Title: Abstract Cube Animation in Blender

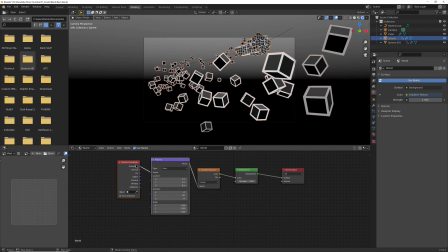1235s
You could add these two nodes yourself, but it's just quicker.
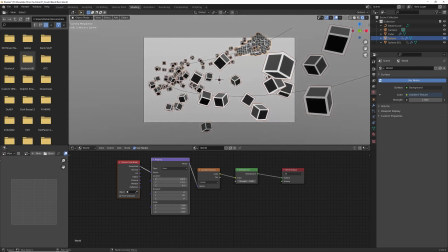1238s
And then I can rotate location X and just get that horizon quite a bit lower, something like that.
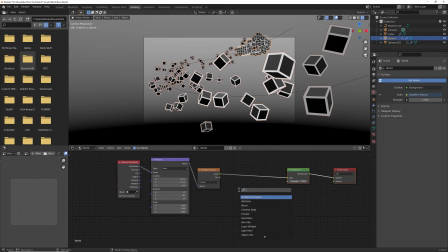1246s
And then instead of going black to white, I'm going to add one more node, a color ramp, our best friend color ramp. And then instead of going from black to white, I can choose a different color over here, like a very deep dark blue,
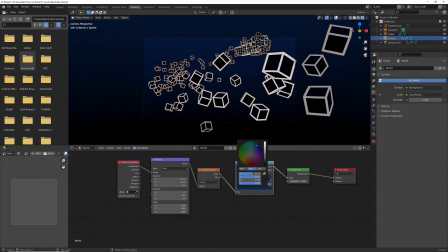1262s
something fairly saturated and fairly dark to still get like a spacey night sky kind of look. And the big one is these cubes are still looking flat. Very easy way to fix that is with bloom.
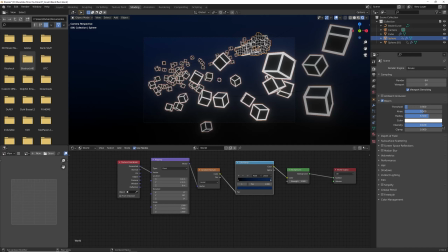1277s
Because this is just stylistic and I like it, I'm going to turn the intensity way up. And then I can change the color here, which also kind of changes the color that it looks like the cubes are.
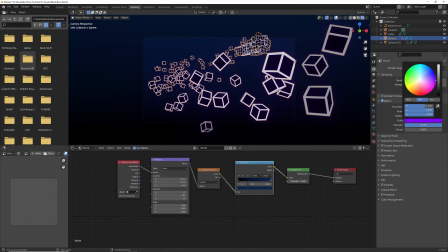1289s
So if I go maybe more in the cyan area, more in the purple area, something like that, whatever suits you. And I should probably do some depth of field. I can select the camera up here, go to the camera properties tab, enable depth of field,
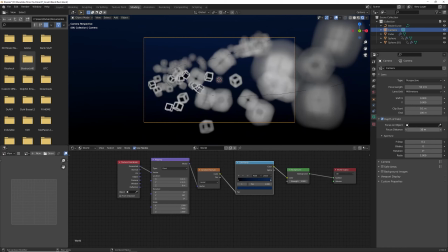1305s
and just for troubleshooting, I'm going to turn the f-stop all the way down and then get the part that I want in focus. I think I'll have the farthest point be in focus. It kind of spends the most time over there.
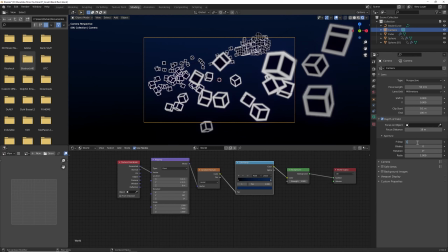1319s
And then instead of an f-stop of 0.1, I'll go to more like 1.8 maybe, just so these are kind of out of focus. I think it looks nice. And that's pretty much it. The last thing to do is export it.
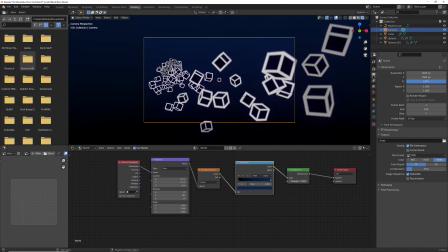1336s
Really, any other artistic changes you want to make are up to you, but I am going to export this thing to a file location of my choosing. And instead of rendering to PNG and all that, I'm just going to choose FFmpeg video because this is Eevee and it'll go pretty quick.
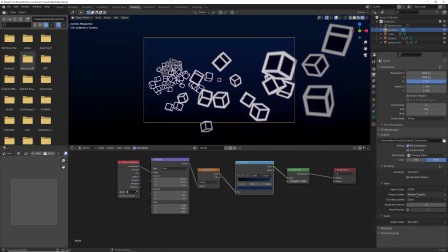1353s
The encoding, I'm going to choose QuickTime. It just seems to work everywhere. H.264 is all fine. There's no audio. 1080p, yeah, anything that you want to change for your delivery system, but I think I'm ready to export.
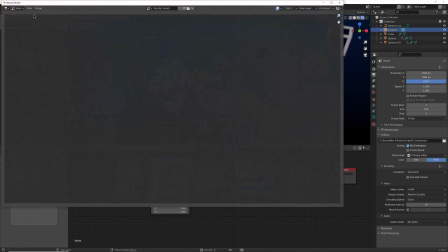1368s
So that's render animation. And there you have it.
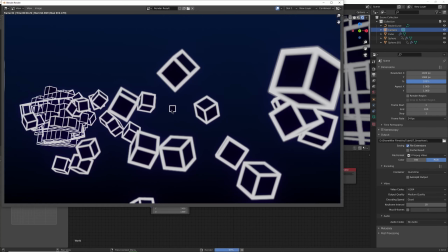1373s
Oh. One more thing I forgot to do is to move my original cube, the one that's instancing all these things.
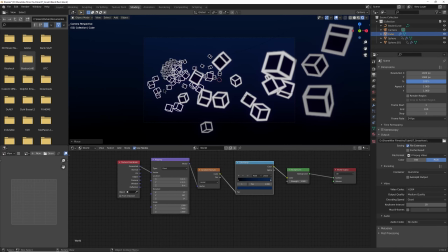1381s
I can just move it off to the side, and that's totally fine. Now I'm ready to render.
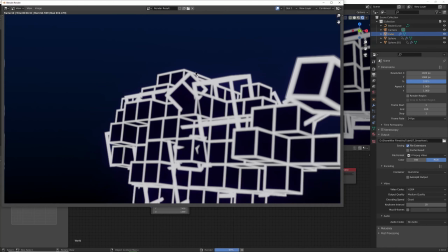1387s
And there you have it. You've successfully made this very specific animation.
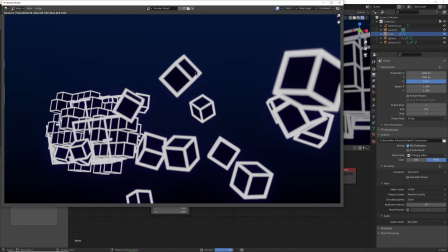1392s
Hopefully you learned something along the way. I'm Parker Barassa. See you in the next one.